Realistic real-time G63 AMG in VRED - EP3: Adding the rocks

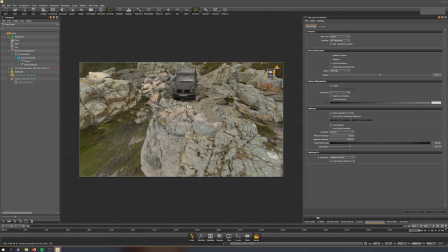12:52 And as I said, I think I said it in the first video already, this is a way to nicely be able to change the appearance of the rocks as well.
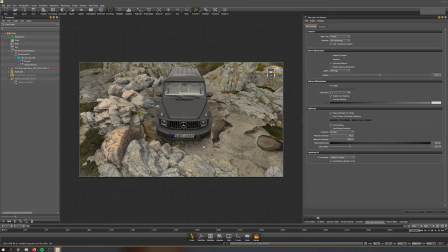13:01 But yeah, you can see it's up to you to composite that.
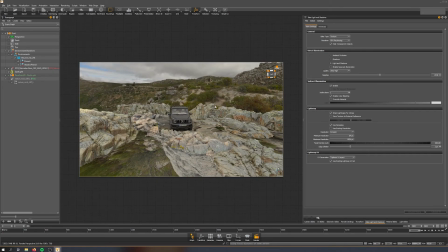13:05 I did it that way, and to be fair, as I said, I didn't do that out of nothing.
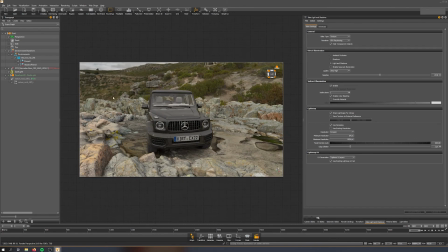13:10 I did that, I started the process to like make a nice transition between the rocks and cover some of the
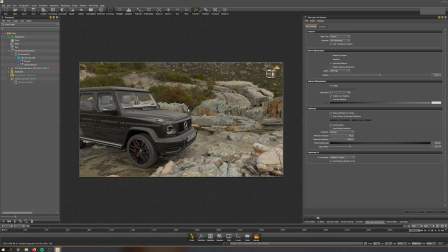13:19 transitions between the HDR dome, like where it's going up from the floor, so to cover some stuff up there.
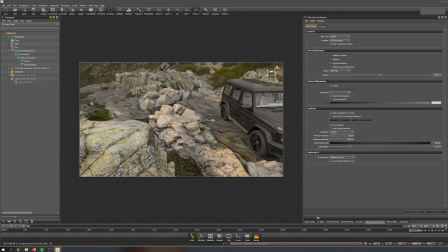13:25 But yeah, basically it's was just based on how I wanted to have the scene look.
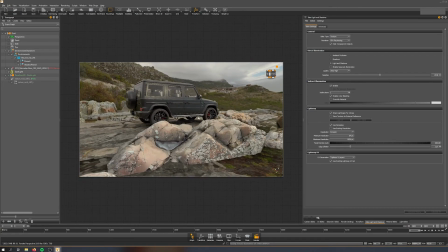13:33 But also how I planned the camera angle. So I already planned for a camera shot like that.
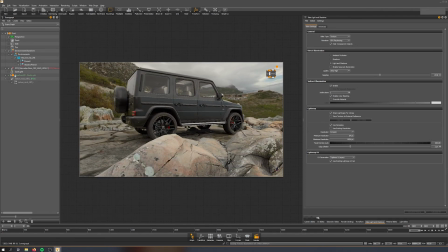13:39 Like this, for example. Also from the front.
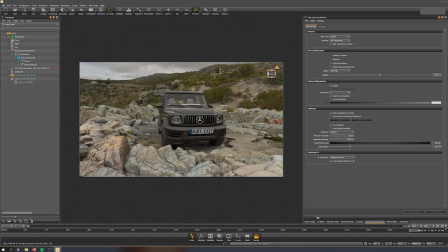13:44 So as you can see, I've tried to use them to create a bit of parallax as well. So that they appear to be the foreground and the background is by the HDRI. This is up to you. Again, I'm not anticipating anybody to recreate the scene.
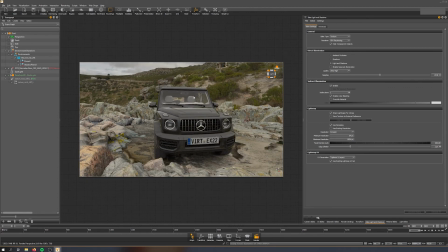14:00 So just take the tips and use them for the scene that you're going to create.
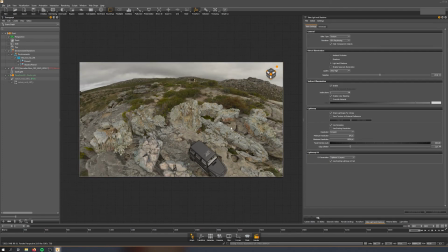14:04 But you can see that if we're zooming out,
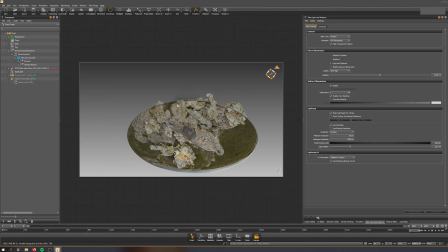14:08 there's a lot of rocks that are actually intersecting with, let's say, the wall of the sky dome,
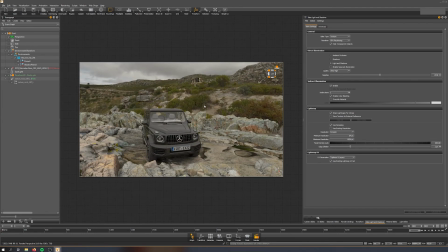14:15 which is the reason for that is to have them block the view as well on the sky dome itself.
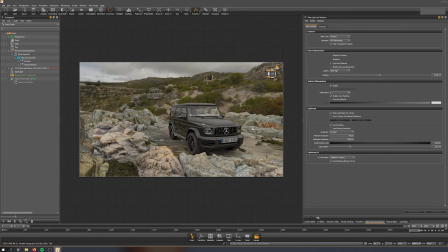14:23 So you're not seeing the edge where the floor is moving up because that usually has distortion.
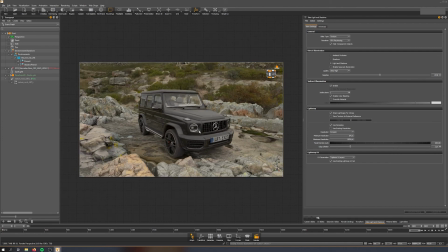14:29 Yeah, I think that's about it for the approach I took to create the rocks. This will be fine-tuned later on when we create the camera animation. I think that's fine so far. So if you have any questions to the approach, please let me know in the comments.
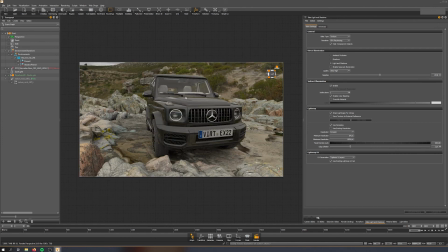14:48 Yeah, I hope you liked it. Leave us some thumbs up and subscribe and hit the notification button if you don't want to miss the next videos. With that being said, have a great weekend or whatever, whenever you're watching this video, have a great day. And yeah, see you next time. Thank you.